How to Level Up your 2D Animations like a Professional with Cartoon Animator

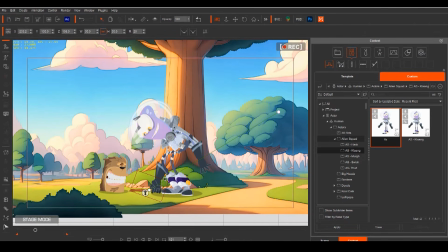(8:13)
This way, when the character moves his arm, the new prop moves with it.
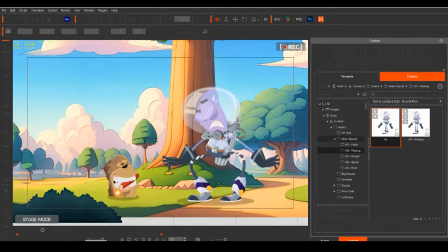(8:20)
The process for having the dog character carry the stick and dynamite in his mouth followed a similar approach.
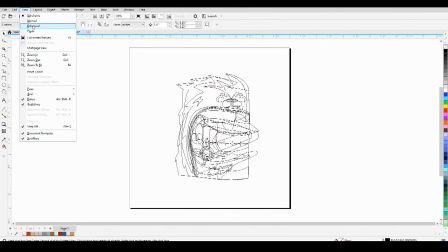(8:27)
I created an additional sprite for the character's mouth and incorporated it into the character rig.
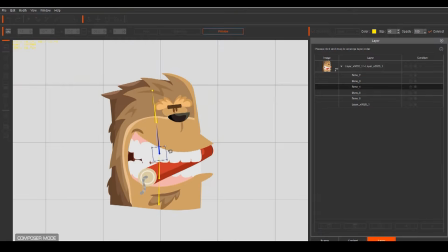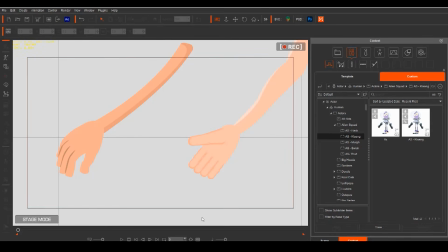(8:39)
In the final stages of my animations, I set up my actors' hand gestures. Cartoon Animator offers characters two hand options.
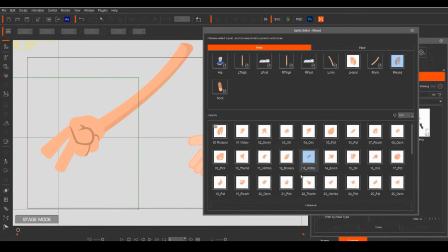(8:48)
First, sprite hands allow you to seamlessly swap between pre-drawn hand gestures built into your character.
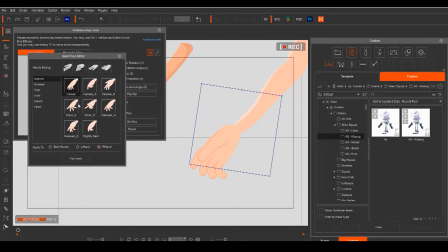(8:55)
For a more advanced approach to generating hand poses, Cartoon Animator offers bone hands.
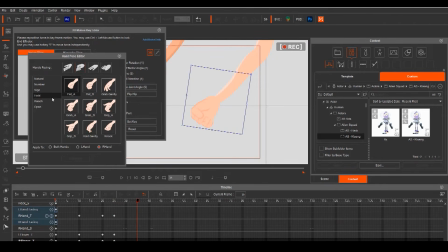(9:02)
These are fully rigged hands with their own bone structure, allowing for articulation and the creation of hand gestures using
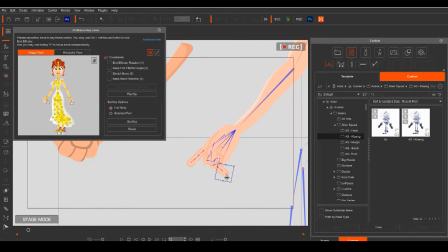(9:11)
preset templates or manual adjustments of each finger bone for precise control.
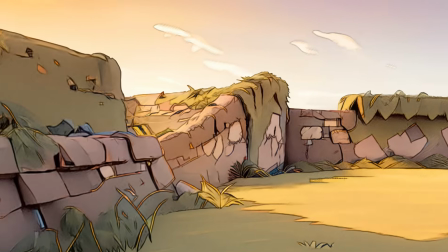(9:20)
Cartoon Animator provides full camera control, enabling dynamic movements such as panning, zooming, and rotating at any speed.
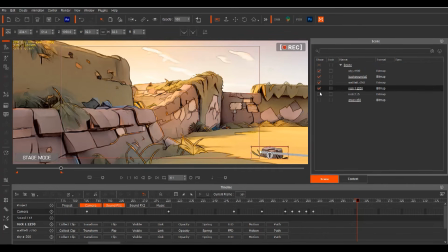(9:29)
Layering scene elements with varied Z-axis values adds depth to the scene, enhancing the overall viewing experience.
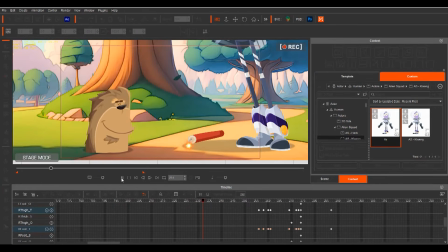(9:37)
Camera cuts not only make a story more engaging,
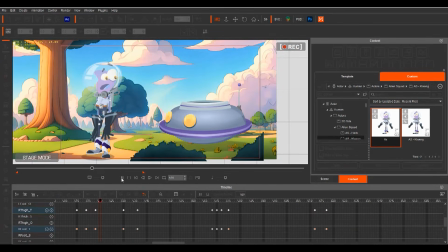(9:40)
but also serve as an effective strategy to break a longer animation into smaller files.
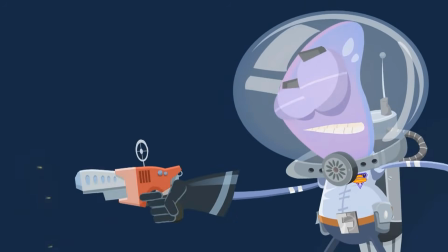(9:49)
With the introduction of Cartoon Animator 5, a variety of new tools have elevated 2D animation,
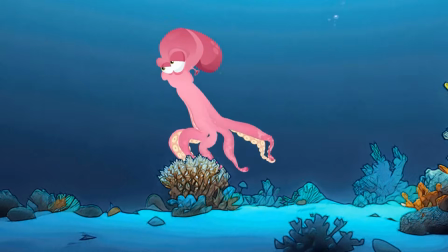(9:56)
making the animation process much more professional.
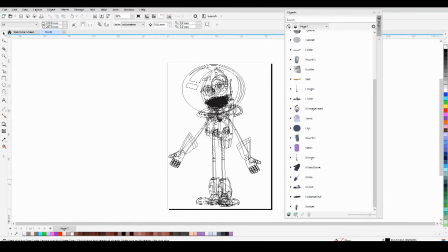(9:59)
The capability to work with vector files in Cartoon Animator 5 brings several advantages,
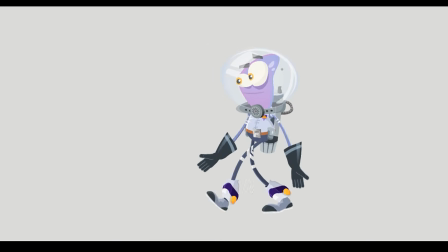(10:05)
such as the ability to zoom in much closer to characters without any loss of quality.
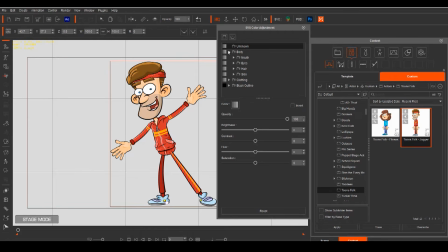(10:11)
Additionally, this update gives you control over color management, allowing animators to change colors as needed and create entirely new character looks from a single actor.
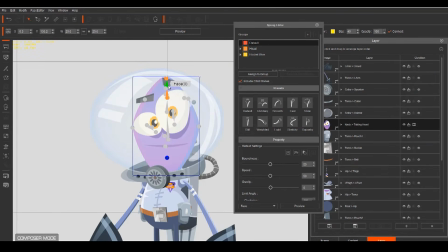(10:23)
I applied spring bones to Klang's head, giving him a jelly-like motion as he moves,
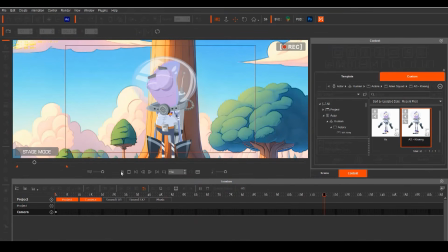(10:30)
and also added them to the antenna on his rocket pack, providing an extra touch of subtle movement.
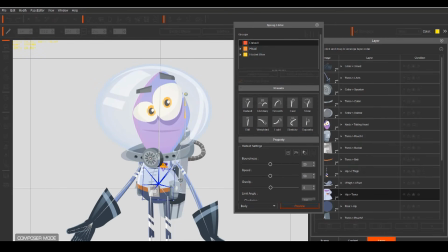(10:37)
Cartoon Animator controls their movement based on parameters set by you,
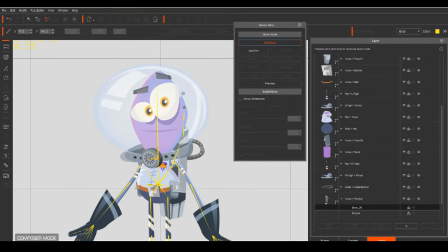(10:42)
and you can effortlessly add spring bones to any character or prop yourself. Cartoon Animator 5 introduces another powerful tool, freeform deformation,
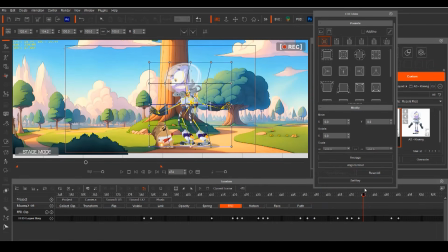(10:54)
offering the ability to apply squash and stretch to your entire character.
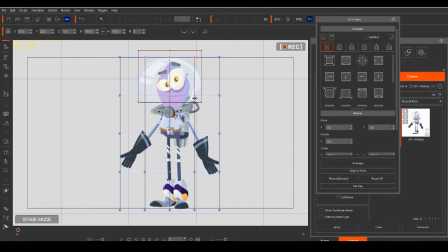(10:59)
This feature enhances the final 2D animation, making it resemble traditional hand-drawn animation rather than a cutout puppet.
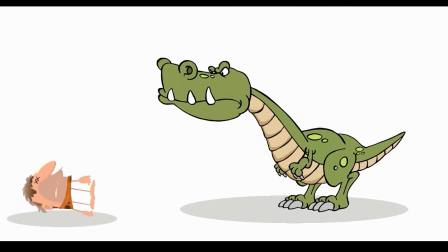(11:08)
Whether you want subtle motion or wildly exaggerated moves,
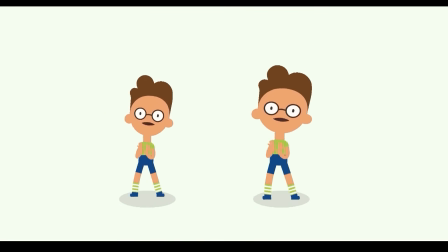(11:12)
freeform deformation allows you to manually apply squash and stretch to characters and props. The key to making your 2D animations more professional with Cartoon Animator is to think outside the box. The ability to take what the software gives you and then use those tools more creatively.
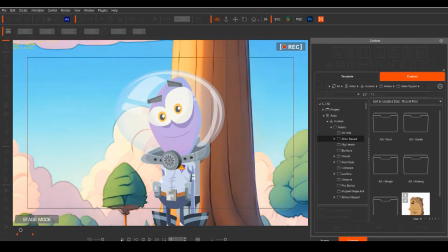(11:34)
For instance, I had the idea of capturing a quick shot of Klang turning to the camera with his body following his head.
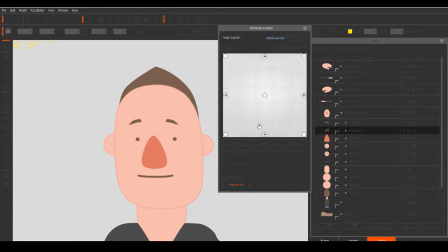(11:43)
So to achieve this shot, I approached it by repurposing the 360 head model.
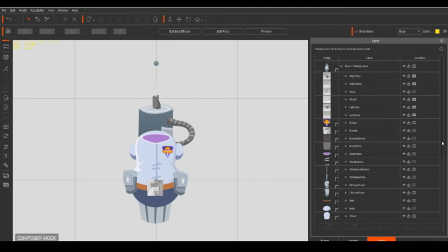(11:49)
Setting up the layers for the body, similar to creating a head,
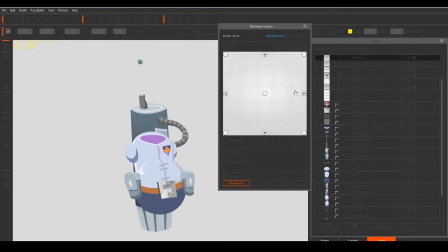(11:53)
ensured that the parts would move into position correctly as the body turned and rotated.
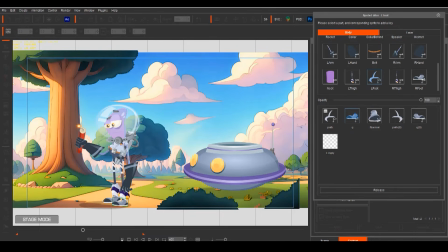(11:59)
I applied the same process to create the UFO model.
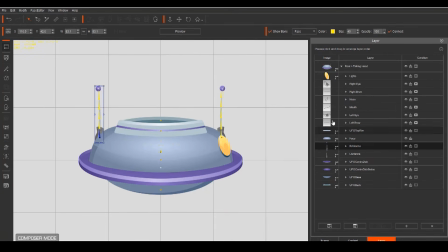(12:04)
Employing the 360 head model once again, I transformed it into the UFO.
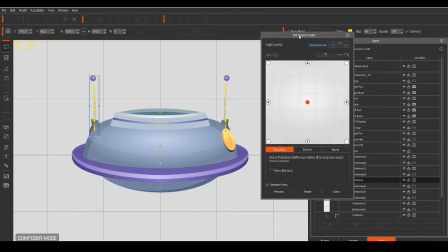(12:09)
This allowed me to rotate and turn the UFO in any direction, creating the illusion of a 2D prop moving in three-dimensional space.